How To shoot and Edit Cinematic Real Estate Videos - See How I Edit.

All right, welcome to another episode. Today we're going to be looking at my editing style and how I shoot and film real estate promo videos. So this particular house was a little cottage, not right on the lake, but it was close enough to where we needed to show that and show the proximity to the water. Let me take you into Final Cut Pro and I'm going to show you how I did this. All right, so here we are in Final Cut Pro.
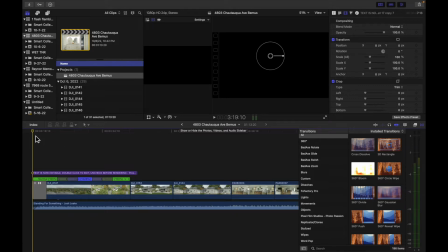And so like I mentioned earlier, is we wanted to show the proximity of this house to this lake right here. And what I did was I just took the drone out over the lake and then just flew it back in kind of low,
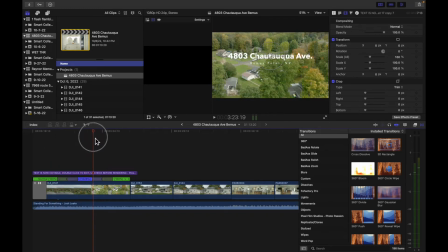and I speed ramped this up, and all I'm doing is tipping that camera down, and I'm flying at a nice steady pace here. And then I just speed ramp it up and I hold it right here and leave that address right there so you can see the house.
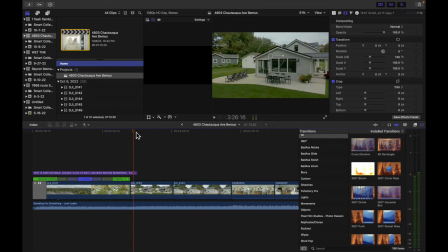And then we cut to a different shot here, and I actually shot this all with the drone, the Mavic 2 Pro. I shot it in 30 frames a second, just your standard profile, H.264. I didn't shoot any of this in log. I just don't need it for real estate, really.
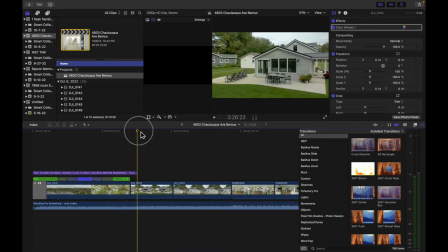I get enough dynamic range the way I shoot here, and I just take and use a custom setting on the drone where sharpness is all the way down, contrast is all the way down, and the saturation is all the way down. Here I just did a nice orbital shot around showing the back of the property, and then I cut to the side here,
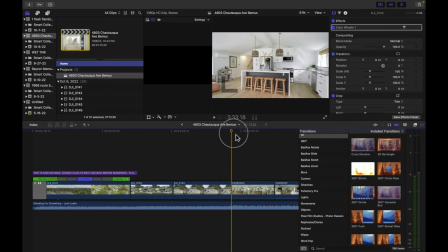and then I just did a hard cut right into the inside right as the music hit. And I'm going to play this whole video for you after this video so you can see how it all flows together.
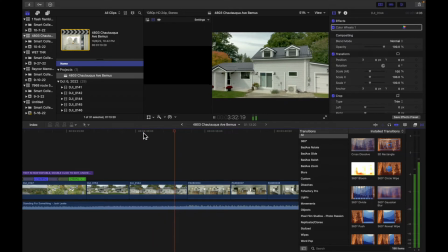But this is the speed of it. Just nice and slow, push in, boom, then we're right into the house. Now these, I shoot all my interiors on the Olympus EM1 Mark III with the Laowa f2, and I shot everything at about either between f2 and f2.8. If I have enough light in the house, then I shoot at f2.8, because you got to remember, I've explained this in other videos, when you're shooting on Micro Four Thirds, everything is a 2x crop. So not only is your focal length a 2x crop compared to full frame, but your aperture is also with the same amount of light gathering. So I wanted to focus on the kitchen here, so I just did a really slow push in here.
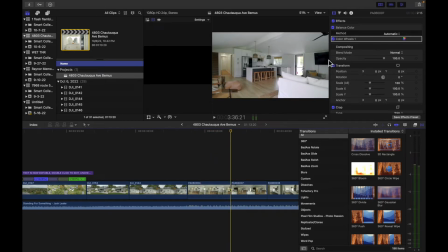Now we just moved to a different angle. So before I was shooting from over here, and now I just want to show the space again. So another push in, nice and slow here. And then I wanted to do a different type of reveal here.
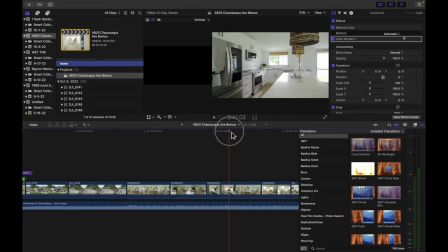So this is showing this part of the kitchen, and I just spun around, keeping a nice smooth tempo, and then backing up, revealing that kitchen again. And this is how that clips look with a speed ramp here. Boom, right there. And then now we cut just to another setting here.
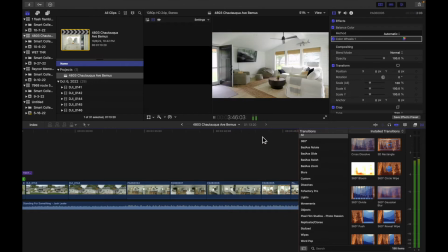These chairs look good. And now let's move on. This is the other side of the room now.
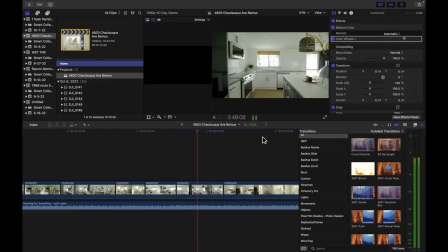Just another push in, back out, little speed ramp there, showing that kitchen. Now we're cutting. Now we've shown that space enough with all these different movements. And yes, I had a lot of push-ins, but this shot right here really broke up the monotony of the push-ins.
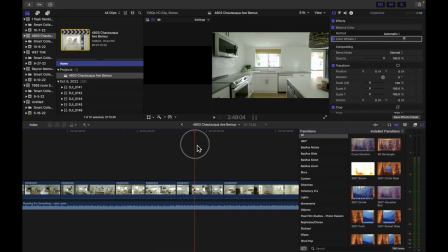And then we come to here with a reverse clip. So really all I did was, if you can see the clip here, I reversed this clip and then did a speed ramp about right there.
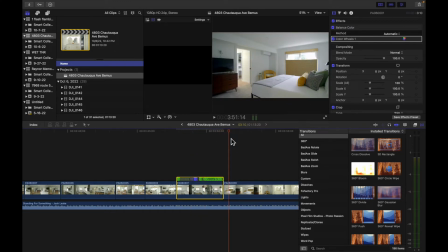And then we cut right to here, showing the bathroom. And then I always like to keep the clip if there is an adjoining bathroom,
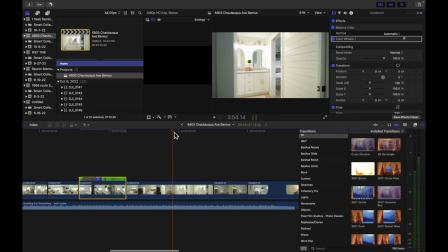just to keep the clip flowing. In other words, instead of cutting,
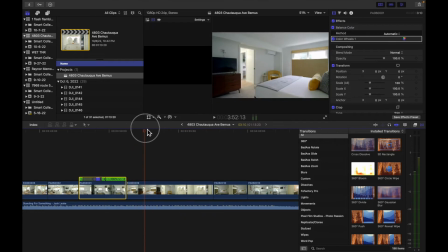here and then cutting here, you want to try to show if there's en-suites, just to show that connected with one whole clip.
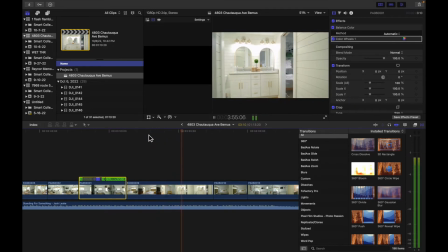And of course I just did a little speed ramp here so it's not so long and boring, because you want to keep the attention, so you want to keep things moving.